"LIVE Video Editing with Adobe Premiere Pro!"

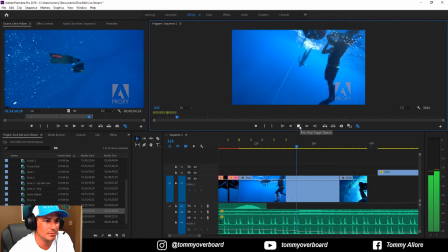(33:29)
Try to keep this in beat.
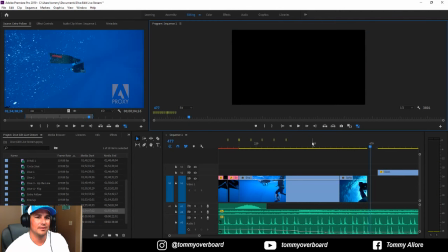(33:35)
There we go. See the timing there? The background. If you hear the ringing, listen to the beat for the ringing.
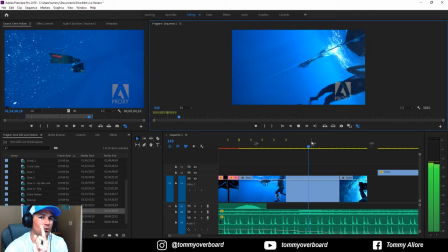(33:42)
Let's back up. You hear the ringing as it goes ring, ring, ring, ring, ring.
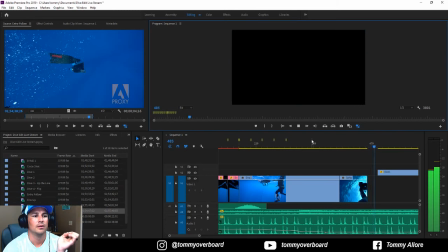(33:47)
And there's that second one. So that timing's a lot better.
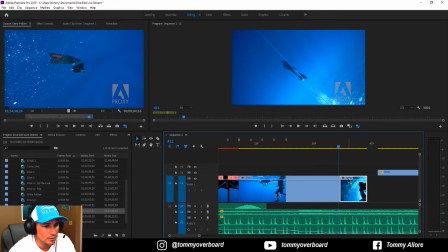(33:53)
What I think I'm gonna do up. Keep it there.
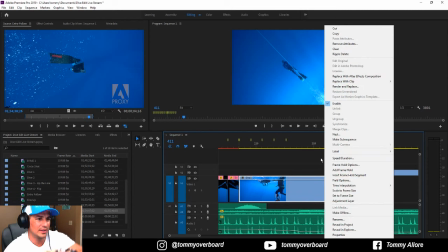(34:00)
We're gonna speed ramp this down so I don't get so much of that rotation. The rotation's kind of messing us up. So we're gonna go over here to motion, set keyframes to time remapping speed, and just the end clip here when it starts to rotate.
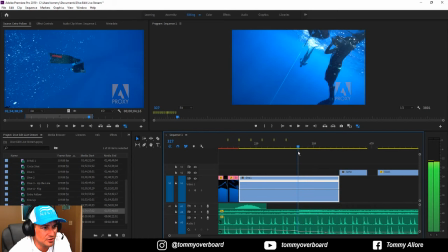(34:15)
Right after you've done the breaststroke, right here, we're gonna hit P to put a point, and we're gonna put another point right here.
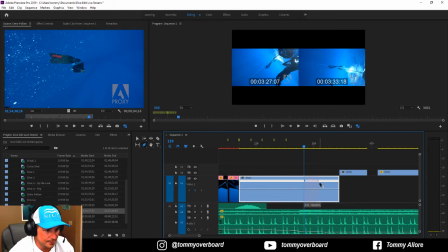(34:26)
I'm sorry, not another point. We're gonna drag this out to the right, back a little bit.
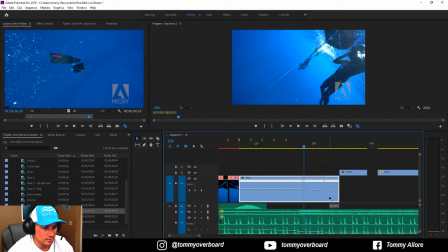(34:32)
We're gonna drag this down, blow it way down. Good, and then we're gonna just smooth this little transition out by dragging these little arrows.
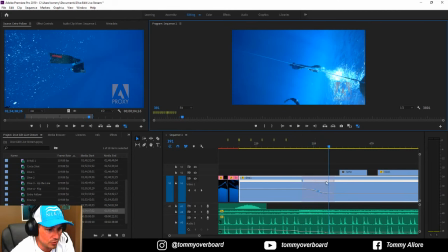(34:52)
Perfect. So now if we just move this whole thing back, it's a little long right now.
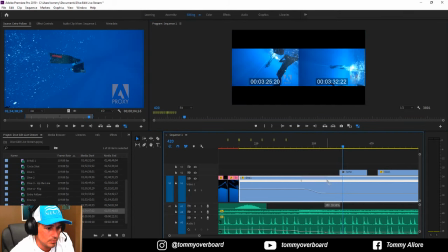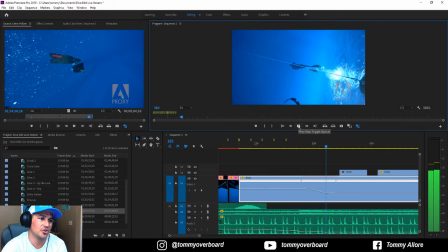(35:10)
can see it starts to slow motion right there. And then into this.
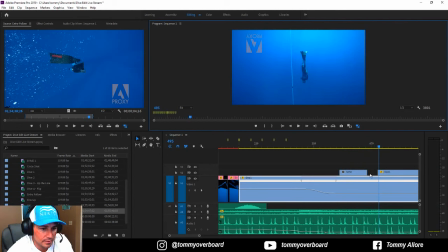(35:17)
And we cut out the rest of it.
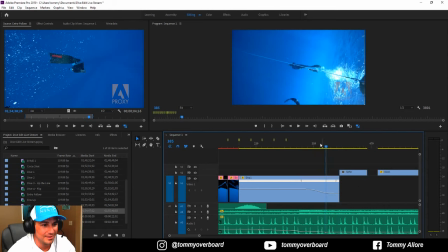(35:25)
I can hear you. Into the selfie clip.
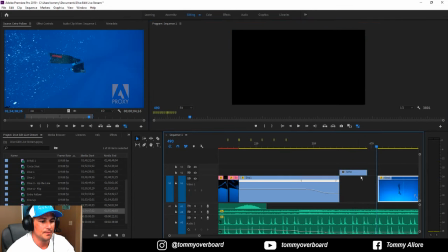(35:31)
And the selfie clip could even be slowed down, I think. Maybe not
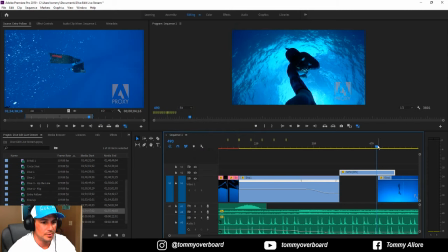(35:40)
20%, but maybe like 50%. There's a next ring, so that's where the next cut is on this next ring, and we can use the marker again to right there. We can click on the marker, cut,
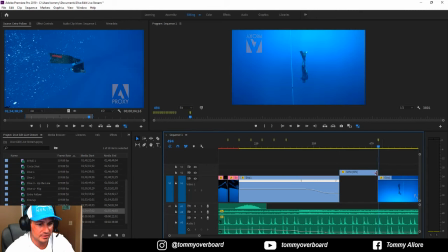(36:01)
E, remove this, we can drag it right in
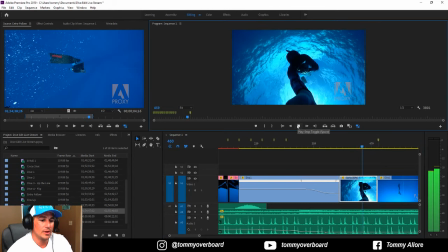(36:04)
here. All right, so now we have that, and now we go to the reverse clip, and this is what I wanted to get to.
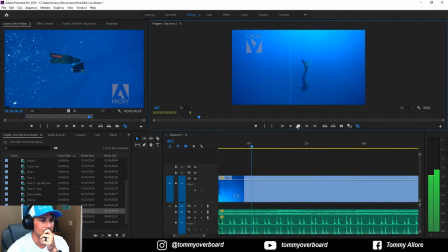So now what I'm going to do is I'm going to let this play, but we're going to put other clips over it so that we don't lose the timing, but we're going to get some different angles and things like that,
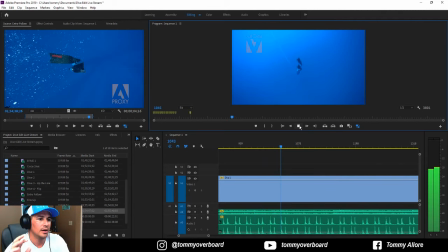(36:30)
because I shot, I think, 4 dives. I shot 4 dives that Dante did, this one being the deepest one and, in my opinion, the best quality.
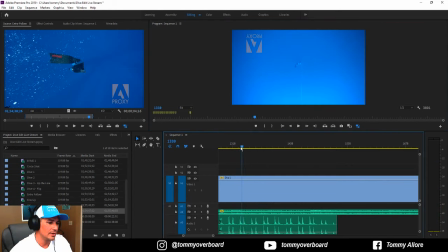(36:44)
But we have some different angles that we can throw in here as well. So that's looking pretty good.
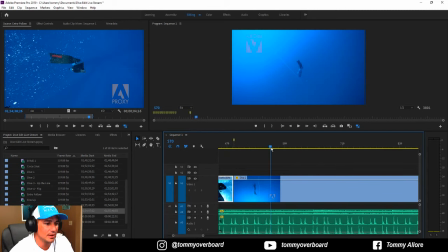(36:49)
Follow shot with entry was sick. Yeah, I like it too. I know it's going to take me a lot of time to figure out where it fits, and maybe we use it in a future video. Or maybe I'll come back and play with this later. But go ahead and start this, and then I want to cut to dive 2.
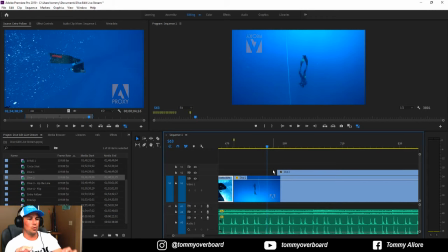(37:08)
Now dive 2 was the clip where I was way further away from him to give it more scale and just show, you know, the depth that he's going to. So I wanted to use this clip.
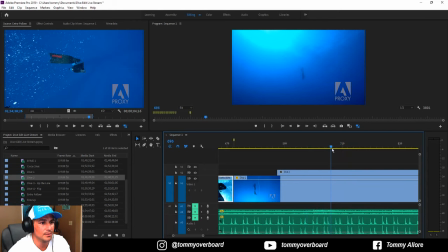(37:21)
Let's go ahead and mute these for a second. Sorry, as I'm scrubbing, it's kind of loud. And I'm much further away from him. I think this is really cool. Maybe about here, because that's about the same depth that he is in the dive.